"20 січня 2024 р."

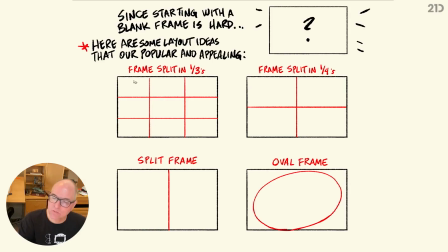494s
These are some of the most popular ones, but this first one, a frame split into thirds, and you can see there's like this area, this area, this area, but also up here, this way, this way. Just from a 2D perspective, this is a very popular way to break up a frame, and I have some examples we'll get to with all of these.
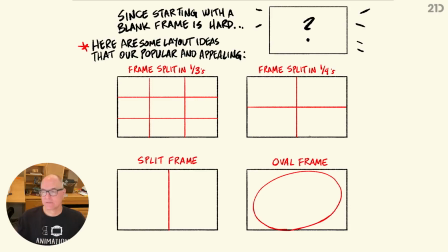513s
But it's really hard sometimes just to start with a blank frame. So just to have these in mind when you start a composition, a story concept that you want to illustrate, it's good to start here. Frame split into fourths, where each one of these become kind of segments of design.
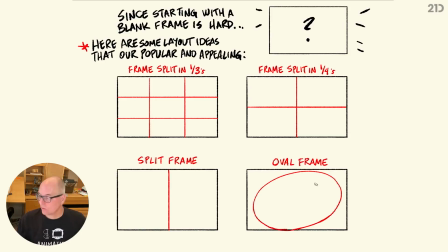531s
Split frame, where there's maybe just two sides to it, or an oval frame, which is kind of a vignette. And this could be a really subtle thing, and I'll show you in the next design or the next example. But maybe there's a shading around here,
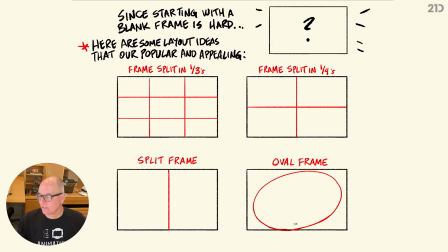546s
and it really breaks the frame into more of an oval feel as opposed to a hard edged frame like this. And this could be a way of breaking up your composition also. So those are all frame compositions.
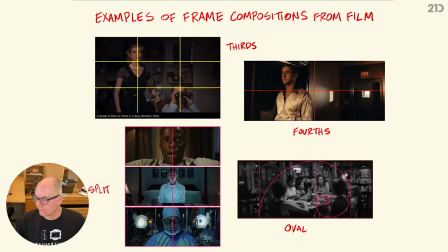561s
And here's some great examples from live action, okay, some from film. And I could have brought up even more from animation too, but these were some really good go-tos of movies that you might have seen, like The Rear Window is a great example.
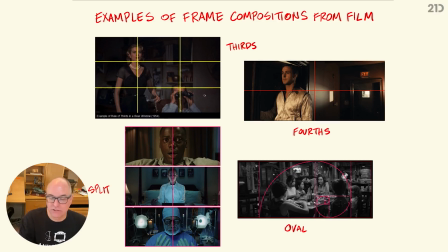576s
But this is a great example of how the director, Hitchcock, broke this frame up into thirds. And he put the heroine here and the main hero here. He's in a wheelchair in that story, so that's why he's really low and she's high.
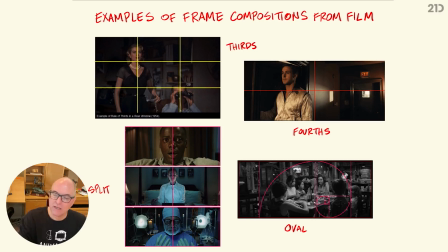590s
So you get this nice dynamic in the frame this way, but also see how the crosshairs of the thirds touch their focal point, which in this case are their faces. A lot of times we'll talk about It'll be just kind of an understood in this lesson that
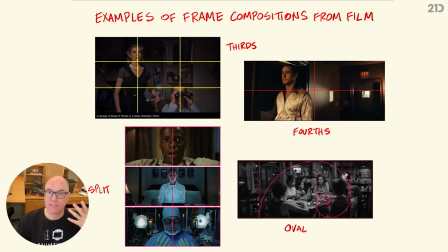605s
the face of the character tends to be our focal point as an audience. We always look at the eyes because that's the window to the soul. That's where the expression is. That's where a lot of storytelling is in the face. So we like to showcase in our compositions the faces.
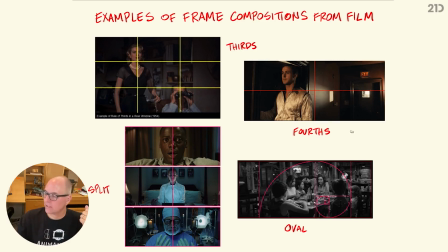622s
Here's an example of fourths where this great design here is brought up here, where it really is about him in the foreground here, breaking that frame into half. But also this doorway, this exit area, is really impactful in the frame also.
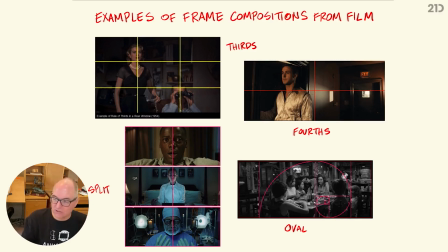641s
And therefore it kind of weights it equally like that. And these are split frames that are great examples. And then if you know Wes Anderson, the director, he loves to do very flat compositions.
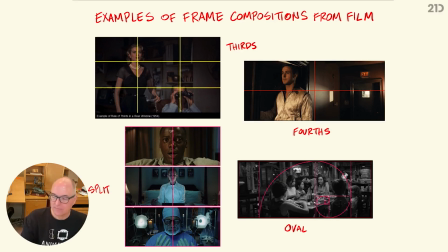655s
This is very kind of mirrored on both sides, both of these. And it's kind of split down the middle where we're very focused on that eye line or that character in each one of these split frames. And then there's this oval. Okay, so this is a good example of how to use that oval.
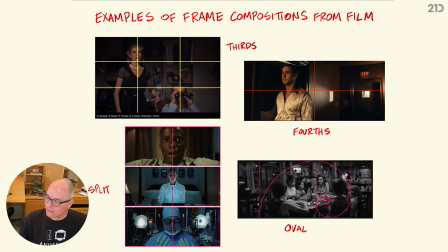674s
Almost everything around this frame is kind of grayed out. It's darker. There's a pool of light that's showcasing what's the most important focal point or element to concentrate in this frame. And so that's a good example of creating a composition. And like I said, this is all designed.
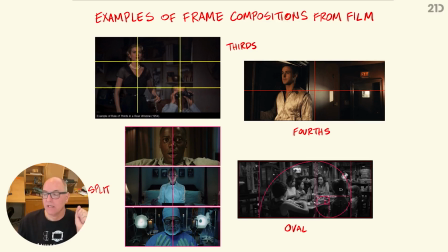693s
The cameraman isn't just putting up a camera and hoping that it has a good design aesthetic. These are purposeful in live action movies and then in animation and drawing and illustration, like we're going to talk more about.
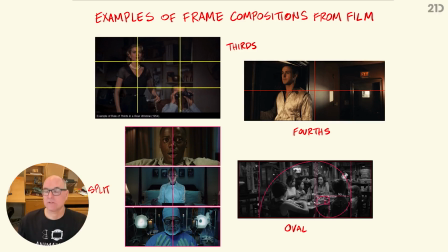708s
We have to think about these things. You put forethought into creating these elements because we are guiding the audience's eye. Our audience is anybody that sees our art. That's our audience. They're our viewers, right?
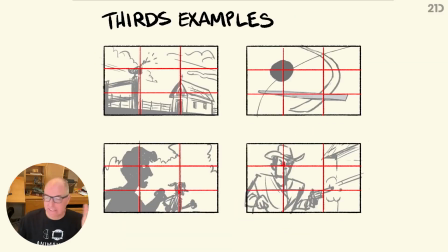722s
Here's some more examples that I did of how to break up a frame into thirds. And you can see again, I'm using a cross point here is usually like an eye line or a main character that I want to hit.
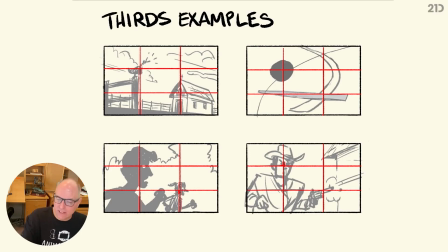738s
I put them up in here as opposed to just like everything flatly in the middle of the frame.